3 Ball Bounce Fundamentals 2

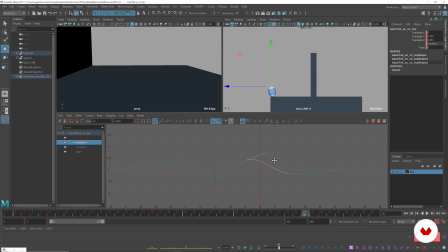And then when it's coming up, let's have it just ease out more. And then when it's coming back down, this section here, we can have it ease out again. Set a key there.
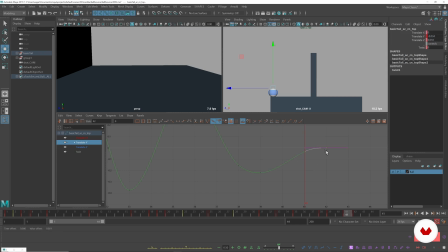So now we have some pretty nice clean curves here. And even here we could have a nicer curve.
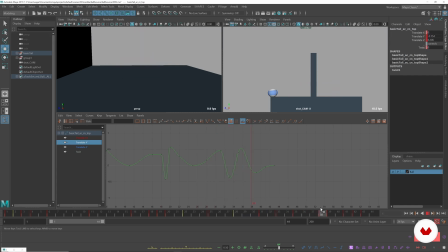And now the question is, do we even need this big of an overshoot? I don't think so. I think we can bring it down. I think we could have a bigger squash.
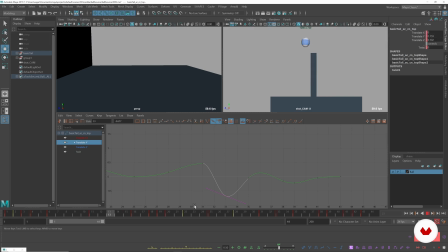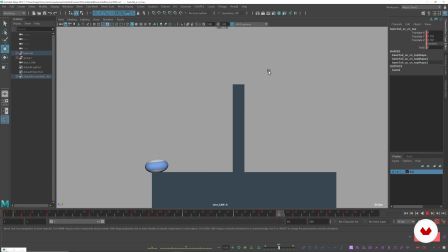actually even smaller. A lot of times this is just watching it over and over and seeing what sticks and what doesn't.
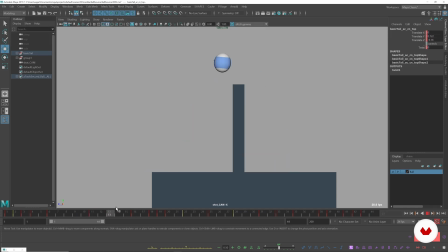Let's actually exaggerate the timing a little bit. This arc is still concerning me.
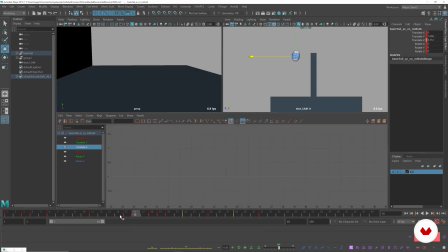Let's fix this arc. It still feels like it's going straight down. Bring this back a little bit.
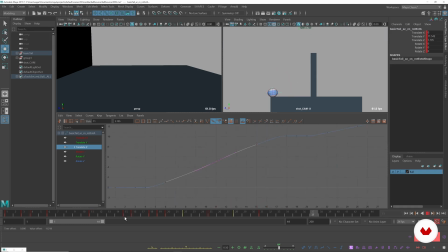That's better.
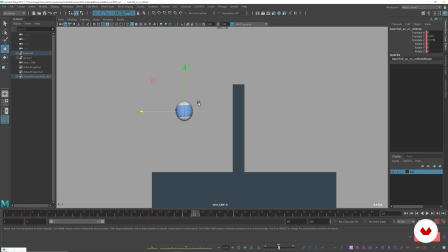I actually have a hotkey that hides controls.
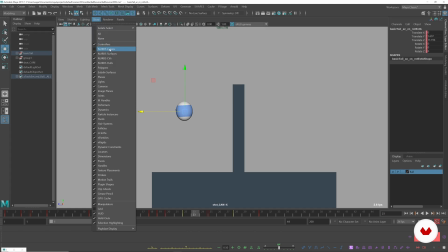If you want to go to show, control NURBS curves on and off. These are NURBS curves, so you can kind of flick them on and off.
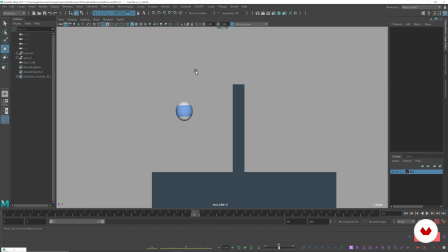So let's just exaggerate some timing.
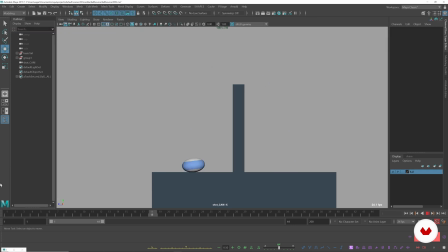I just want to exaggerate the timing of this last bounce here. It feels like it's easing in a little too much, because what we want to see from a ball bounce is not easing in that much on the bounce.
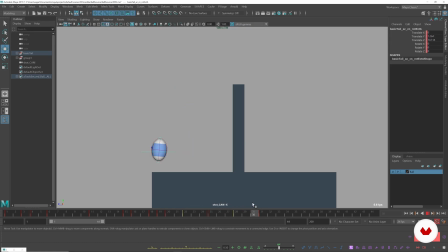It's more so we want to see it being affected by gravity and being forced to the ground. That doesn't really mean it's easing in unless it has another force that it could use to slow its momentum down.
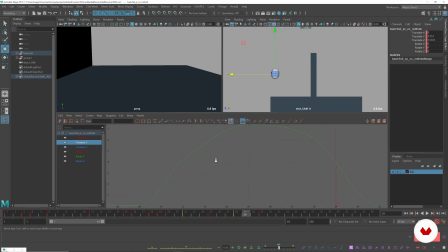So we can go to our translate Y curve, and these are kind of messy, so we can clean it up also. Here, we can actually just rotate it out.
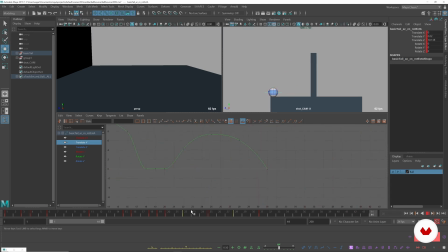What this is going to do is that it's going to increase the hang time and make it so it stays at the top a little bit longer. And then the spacing on the way down will be a little greater.
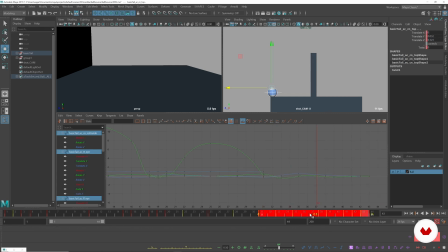Honestly, I would actually just move it up, all the keys up one frame. That might help it a lot too.
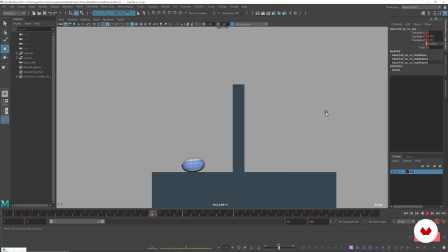Now it feels like it has a little more weight. The last thing we want to do is just play blast. So if you right click on the timeline, go to this little window, this box here, it'll open up a window.
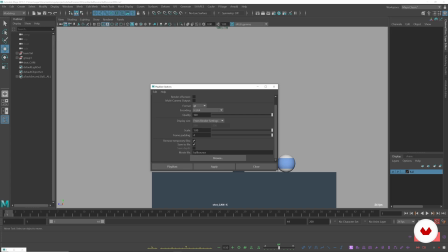You want these settings. Right here, just pause the video if you need to copy them. I'm going to name the movie file ball bounce. Make sure to press apply.